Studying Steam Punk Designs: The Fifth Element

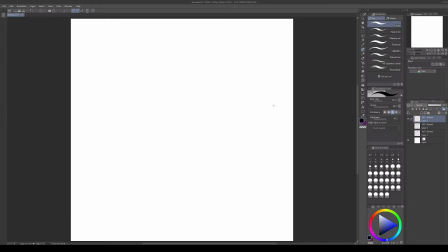So today I'm going to take a look at the fifth element and just try to figure out what they're doing to create a steampunk vibe. There's obviously a few different ideas that that I can picture right away,
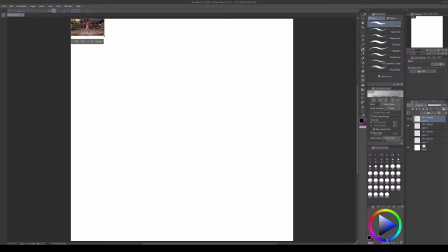but yeah, let's just get straight into it. So here's the first one.
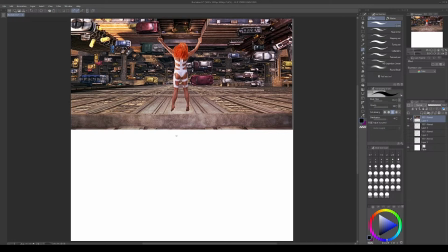Here we can see the city. This is obviously almost an establishing shot of the vibe of the movie, showcasing the city and what it looks like. And here, what we can tell is that there's a very architectural
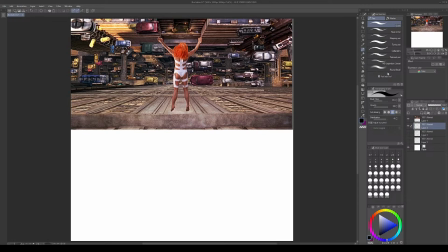basis to everything that's happening there. So if we go, maybe to round brush, get like a mid-tone, something like that. You have this
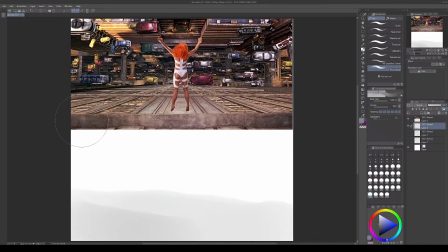entire sort of building across here, and sort of building across here in between the gaps.
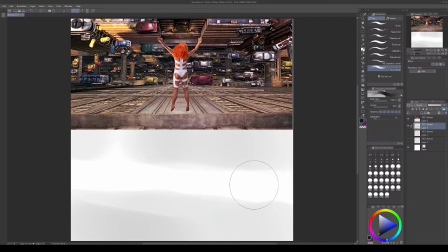Then you have like this darker strip that comes through. Whoa. It's because my tablet's skewed. Alright, cool. Ah.
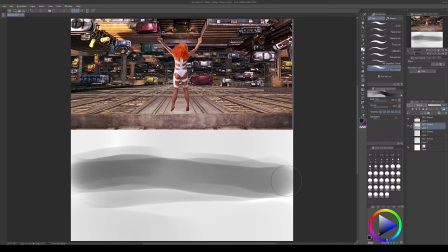What am I doing?
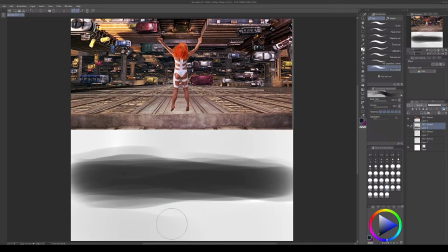Wobbly. Ah. Yeah, whatever. So you have this sort of darker strip down the middle. You have...
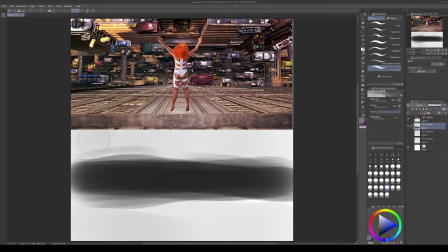Yeah, let's keep that. And then these sort of mid-tones.
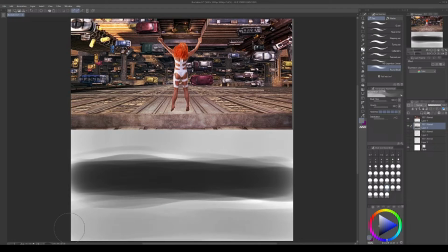This is giving us an idea of what's happening when they create contrast. And I think contrast might be an idea here that happens in steampunk, because they display a lot of weathering.
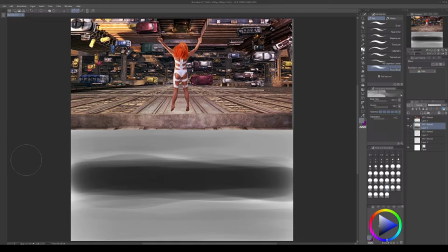And to show weathering, how do you do that? I suppose you've got to create a degree of contrast in everything that you're creating, right? They like to do things like close-up shots and pitched shots.
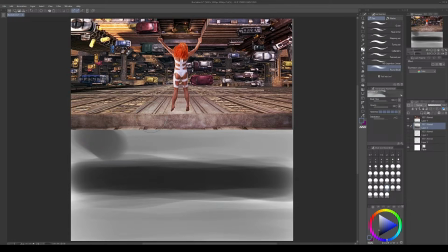Like this is obviously like an extreme sort of pitch of a shot that they've got going on here. That has this third person, well, it's actually a 1-point perspective, but in reality,
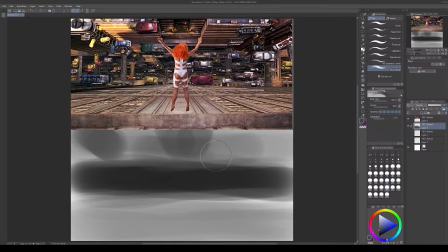it's almost like a 3-point perspective in how it feels or what it's actually doing, where it's creating this perspective that is essentially up and down this thing.
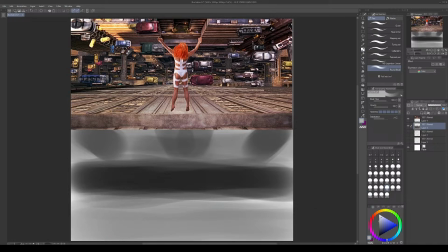So you'll find that they're super creative with the kind of perspectives they're using. They're not just using sort of regular camera angles and things like that. They're trying to give that punk vibe, you know?
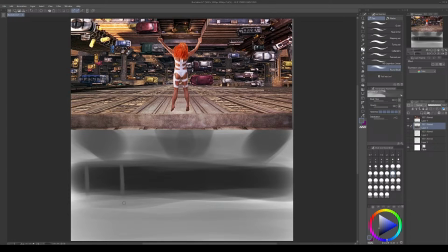And like here we've got a layer, like one layer of sort of bridges and stuff, and it's asymmetrical. It's not the same on either side, which is good design-wise.
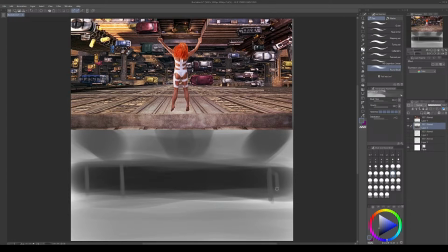Like if you can do something the same on either side, or you can do it different, then maybe do it different, because that'll add like a little element that changes it up, that gives it
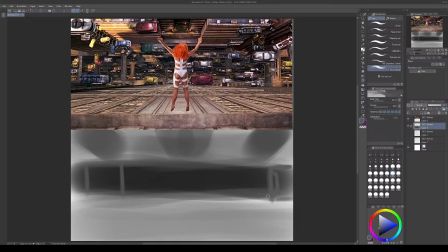something interesting, which makes it more likely to come across as a design feature rather than just like a mistake or something.
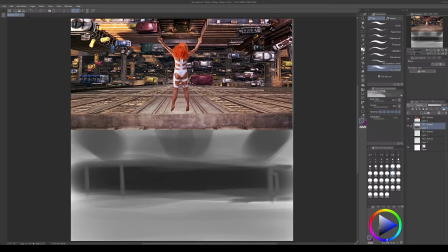When they drop back, sometimes they're doing it with like extra light, but it's probably just that when it's dropping back, it's just narrower.
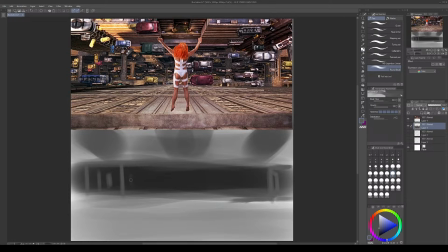And this one's thicker, further back. This one's like here, further back, but then it has like these railings. So they're creating like the design with these bridges and stuff like that.
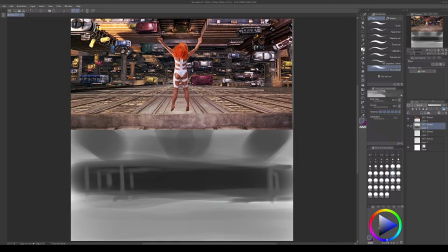That's there purposely. That's not like an accident. That is there to help create like a continuity, some psychological effect on the viewer to see that things are dropping back.
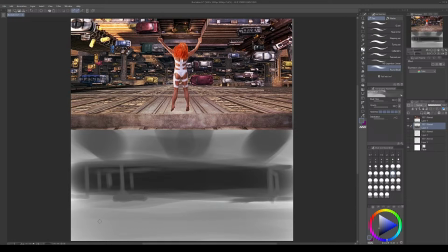Like if you were in a room and it's empty, you wouldn't necessarily see anything falling back, but you add pillars and you'll see that the room is dropping back. So to add perspective, they've
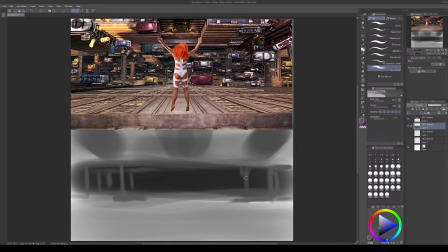added in more of these features that are dropping back into the background to show off like the perspective, the depth, and reveal like what she's doing. Even though it's super busy, the main features,
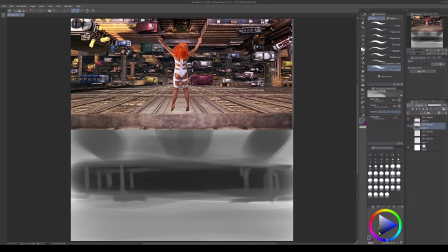are kind of much more simplified, which is kind of interesting if you think about it. So if we take a look at this comes in like this, bop, bop, bop, bop, bop, bop. And then there's like a harder line there, bop, bop.
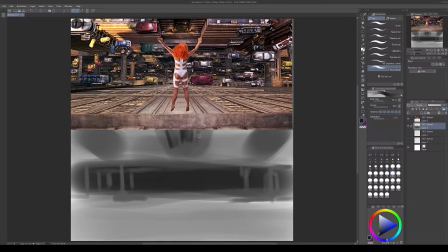More shadow, and then bop. And with any design, there'll be kind of rhythms, these sort of things
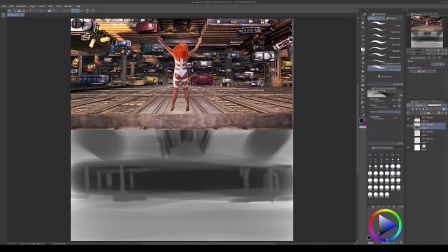that are just kind of giving you a feeling, a kind of like, oh, that's kind of what this is doing,
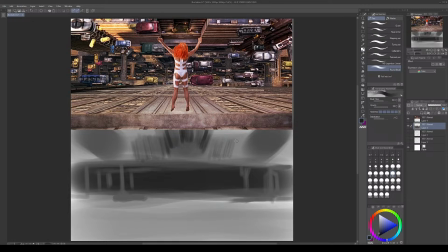before you even get to specifics. So so this is definitely coming in 1 point perspective. So what am I doing?
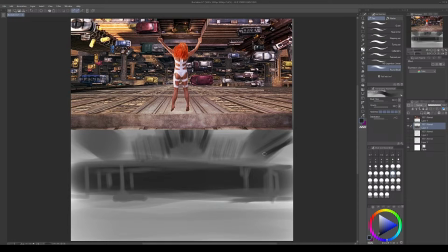Oh, what did I do there? Come on. 1 point perspective.
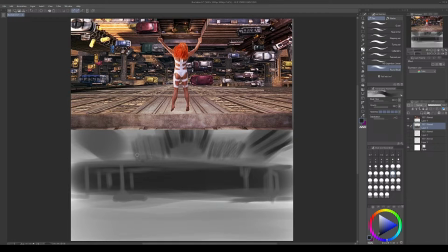All right. Bop. There's a big tube thingy.
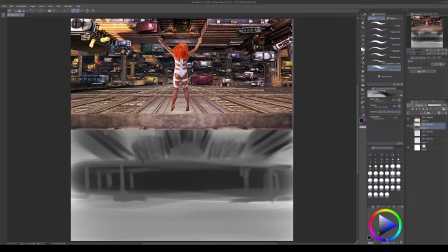I think that's also a thing of steampunk as well, is this idea of tubes. Tubes, gears,
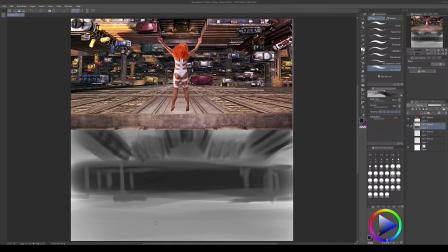why? I suppose the reason why is more that they're trying to give across an idea of like organic forms in the technology, which makes it seem a little bit more alien. Mm.
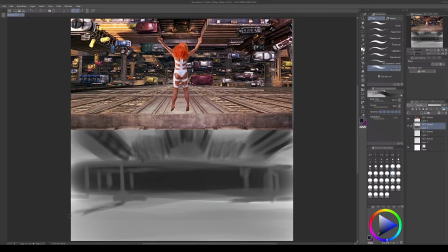There's this, which has like a whatever, doesn't matter. They've got some shadows out this way. So ultimately, these dark spots here and on this corner,
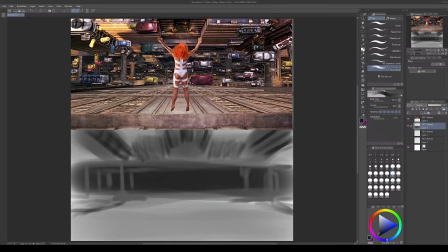they're specifically there to kind of frame everything in so that it starts to pinch into that 1 point perspective.